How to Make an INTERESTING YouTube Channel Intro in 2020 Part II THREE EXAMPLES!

Hello! If you haven't already seen part one, make sure you go ahead and watch that, which I'll link right up here, because this time we're going to break down all the principles that I talked about in the last video, step by step in this video. Now, the first one I did was based on a cooking, baking themed channel. Go ahead and check this one out.
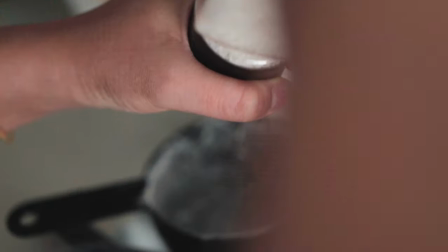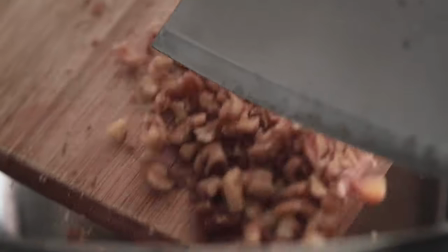What do you think? So for this one, I wanted a classy, elegant, fancy feel to it because obviously when you're cooking, I feel like the first thing you think about is like, I don't know, Gordon Ramsay, elevated cooking, that masterclass type feel. Hence why this led up to the music choice, which was an orchestra, which was made up mostly of the violin, the cello, overall an elegant theme. Number two, this leads to the overall message. What did I want to say or what did I want to portray for this specific channel? And that was, for example, home cooking elevated. So this was my overall header for the channel. And I just wanted to pick some kind of generic name, something like Jane Doe, Moon Knight, same thing. So music choice was the first one. We have our overall message for the second principle. And our third principle was talking about what was your starting and your ending clip. What can you visualize before you even start filming and editing? Now, every time I think about filming a cooking and baking scene, I always really like seeing chefs just throw flour, slow motion, or some kind of seasoning starting from up top. I don't know. For some reason, it's just so satisfying to see them do that. So I wanted to start off by doing the same thing. So I was thinking, like, if I started off with this clip throwing flour, why not make the ending clip the end product of whatever we just made, which in this case was banana bread that my fiance made, which was nice because then I got to control the camera, which is always my favorite part. I love getting full range of using the camera. Now this one's relatively simple instead of my start and ending clip, because if I start out with throwing flour and I end with banana bread, then that means everything in the middle is relatively simple, right? It's just pretty much the whole process of making banana bread. So let's go ahead and dive into Premiere. Okay, now starting off, it went really simple. All I did was cut clips back to back.
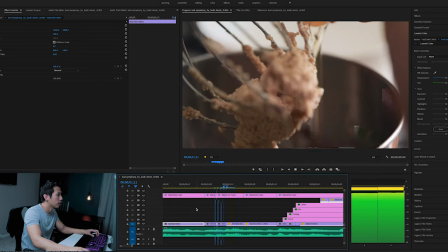2:03 So here, cut, cut, cut, cut.
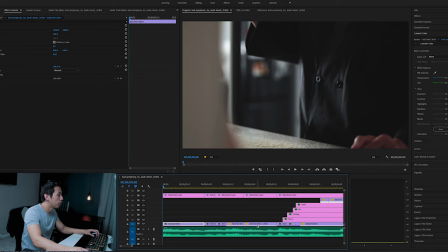2:06 So I did 1, 2, 3, 4, 5 cuts, or actually, sorry, 6 cuts back to back. What I wanted to highlight is where I cut in those specific clips. So if you hear the beat, right, so let me drag the audio down. Every clip is cut right specifically to the peak of each beat.
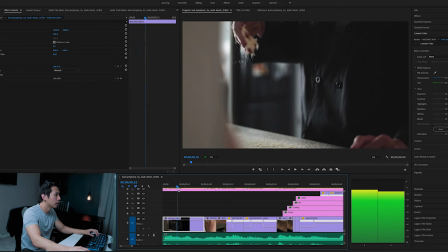2:26 So what I did first was a simple cut. Okay, so this started off one clean cut in slow motion,
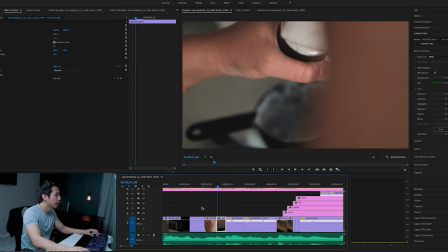2:35 cut again, and cut again in order to match the beat of the song. So we play that back.
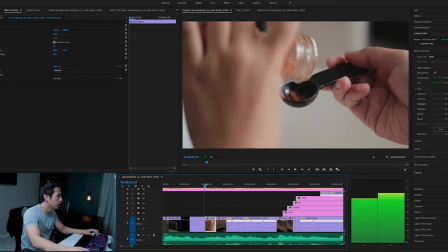2:42 Right, so two cello hits, both were cut to these specific clips right here.
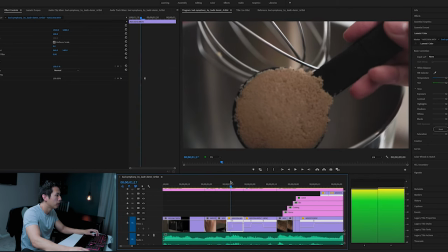2:47 And then we get into the part where brown sugar is being dumped into the pan.
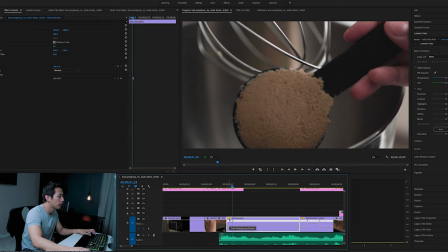2:53 So here I used a speed ramp. So in order to do a speed ramp, you're going to right click on the top left corner of the clip and then go to time remapping and speed. This means you're able to manipulate how fast the clip is going in certain areas.
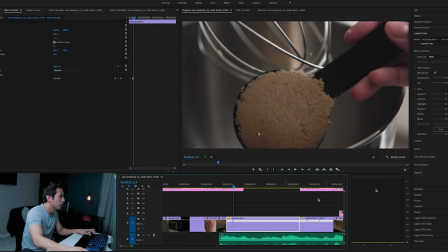3:05 So I wanted it to play just for a second, and then I wanted the dumping of the brown sugar to match with the next part of the beat. So in order to do that, all you have to do is hold on command if you're on a Mac or control if you're on a PC, and then it's going to bring up this little plus icon next to your mouse,
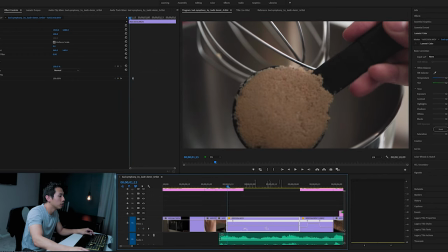3:22 which means you can place it on any part of your clip in order to put a keyframe for the speed ramp.
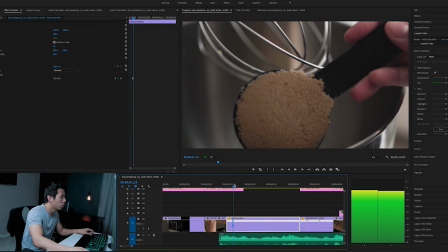3:28 So in this case, I placed it right here and only had one because I wanted the rest of the clip to just be at the same speed.
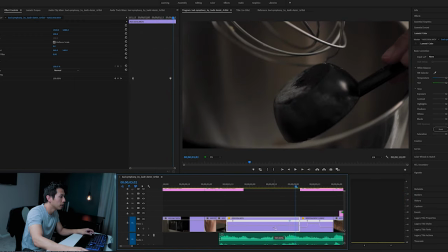3:35 You can put 2 points, which means that this whole pointer here will be sped up.
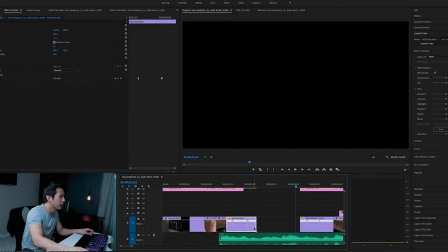3:39 Okay, but then right afterwards, it's going to slow back down to normal speed. I didn't want that in this case.
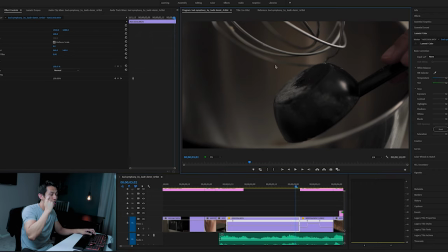3:45 For this one, I just wanted it to end. That way, the act of just dumping the sugar in the pan matches with that specific beat. So in order to do that, all I did was put 1 point here, and then I'm gonna drag this part up all the way to 936%.
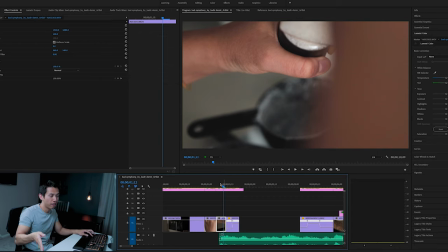3:59 Ba-da-dum, bum. That bum, that very last beat, is when the brown sugar just goes straight into.
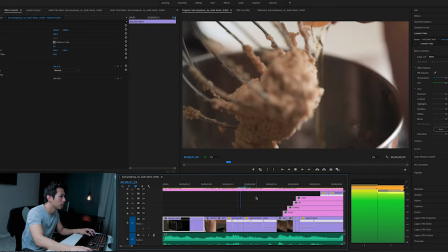4:05 So here, playing it back. See?